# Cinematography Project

Hi, my name's St. Louis, and this is my project on cinematography.
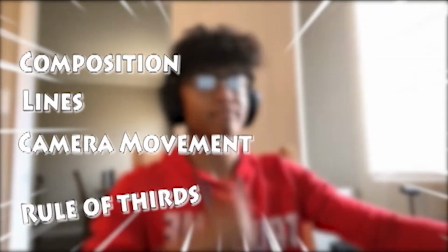(0:04)
Cinematography consists of four main parts: composition, lines, camera movements, and the rule of thirds.
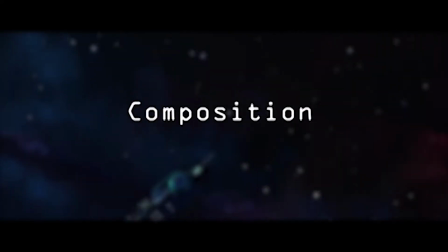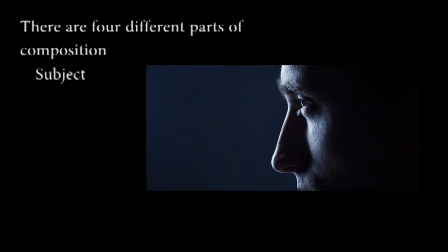(0:18)
There are four parts of composition, and that consists of subject, foreground, background, point of view, formal balance, and simplicity.
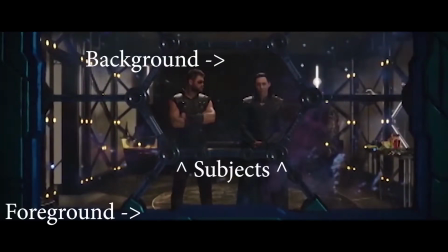(0:25)
For subject, foreground, and background, I chose this scene because it's a perfect balance of all three, with the glass and space being the grounds between the subjects.
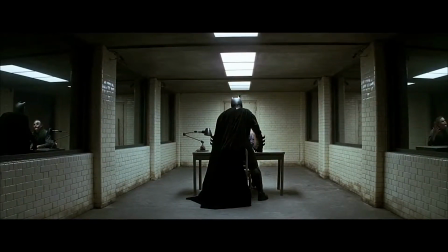(0:35)
For balance, I chose the scene from The Dark Knight. It's not perfect balance, but the subject is directly in the middle of the frame and the room. Each side, when split in half, is equal in weight. This balance provides a really fulfilling feel to the viewers.
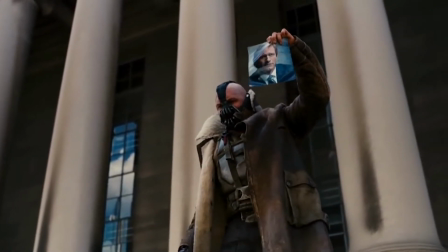(0:50)
This scene from The Dark Knight Rises shows simplicity as there's no clutter in the scene, allowing all focus to be on the subject while making the scene not feel empty.
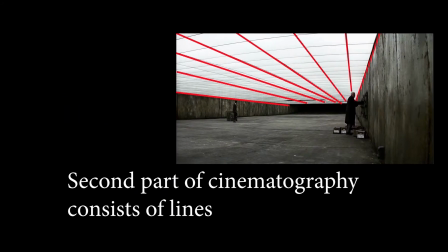(0:58)
The second part of cinematography are lines, consisting of vertical lines, horizontal lines, diagonal lines, and curved lines.
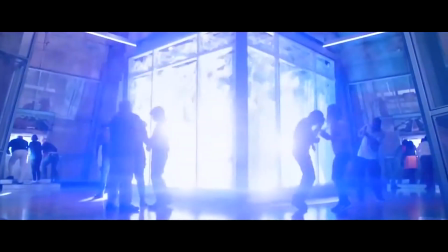(1:05)
The first type of line is vertical. As shown in the scene, it provides a feeling of stability to the environment.
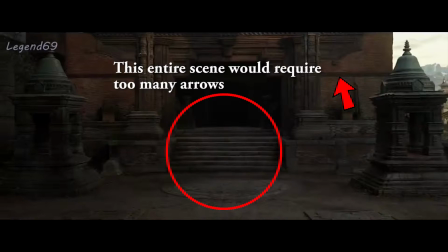(1:11)
The second type of line is horizontal. This provides a restful feel. The third type of lines are diagonal lines.
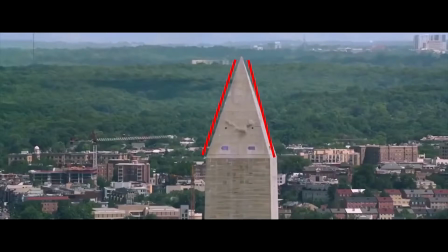(1:18)
These lines provide a sense of movement because the scene is action-packed. The diagonal lines further add on to the feeling of movement doing its job.
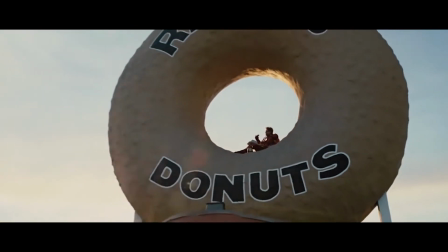(1:27)
The final scene shows curved lines, and curved lines provide a feeling of serenity/peacefulness.
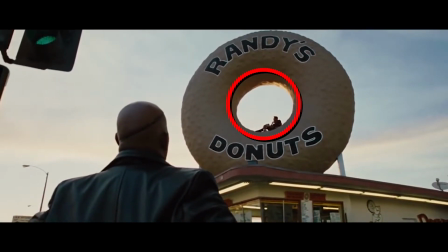(1:32)
The curved line here is inside of the donut, and because Iron Man is simply chilling in it with no action, it further adds on to the peaceful feel of the scene, ensuring the lines does its job. The rule of thirds, as shown here, is basically
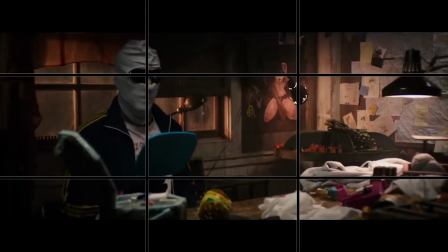(1:46)
where the subject of the scene is placed in any of these four dots if the scene were to be cut up into 9 rectangular squares. And as seen in this coordinate plane, the subject is following the rule of thirds, as he is placed and focused on the bottom left point of the 4 points.
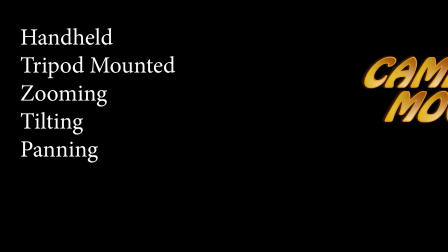(2:03)
Camera movement. Camera movement consists of 5 categories: handheld, mounted, panning, tilting, and zooming.
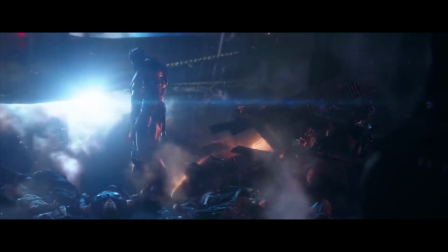(2:11)
This scene features a handheld camera, and you can tell as there is slight but visible shaking as the camera attempts to focus on Thanos.
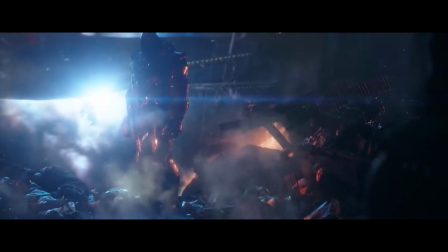(2:19)
The shakiness provides a feeling of terror that the characters may be feeling facing him.
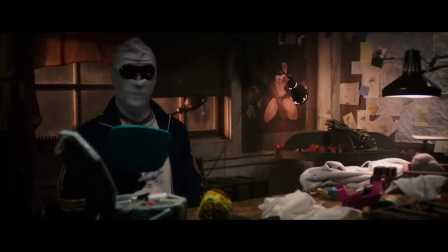(2:25)
A mounted camera is shown here as the video is perfectly still. There's no movement whatsoever, and it just provides the general environment of the scene while focusing on the subject.
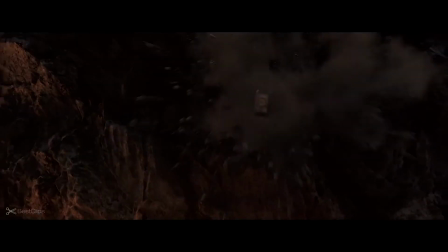(2:36)
Panning is shown here as Thor gets his hammer.
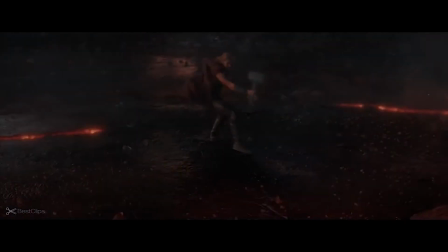(2:38)
The fast movement of the pan engages the viewer into action by quickly following the position of the hammer as it moves past the camera.
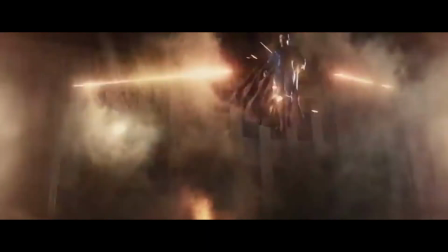(2:46)
A tilt-up is shown here as Superman rises from the ground and begins flying.
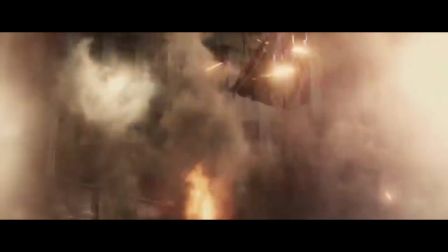(2:50)
The tilt-up tells the viewer that Superman is in control and focuses all attention to him.
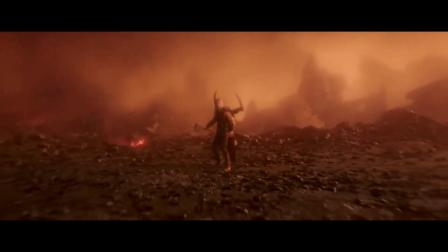(2:56)
A simple zoom out is shown here, first focusing on Thor, but then quickly zooms out and expands,
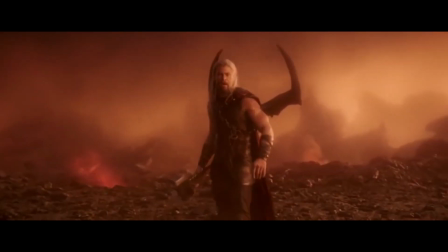(3:02)
showing a vast, endless environment, giving context to the scene as if to say he might be done here.
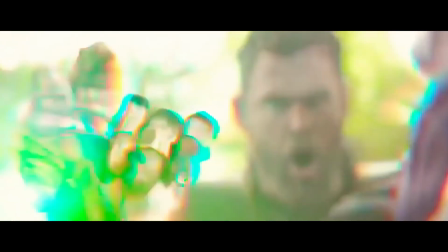(3:07)
And that was the gist of cinematography. Thanks for watching.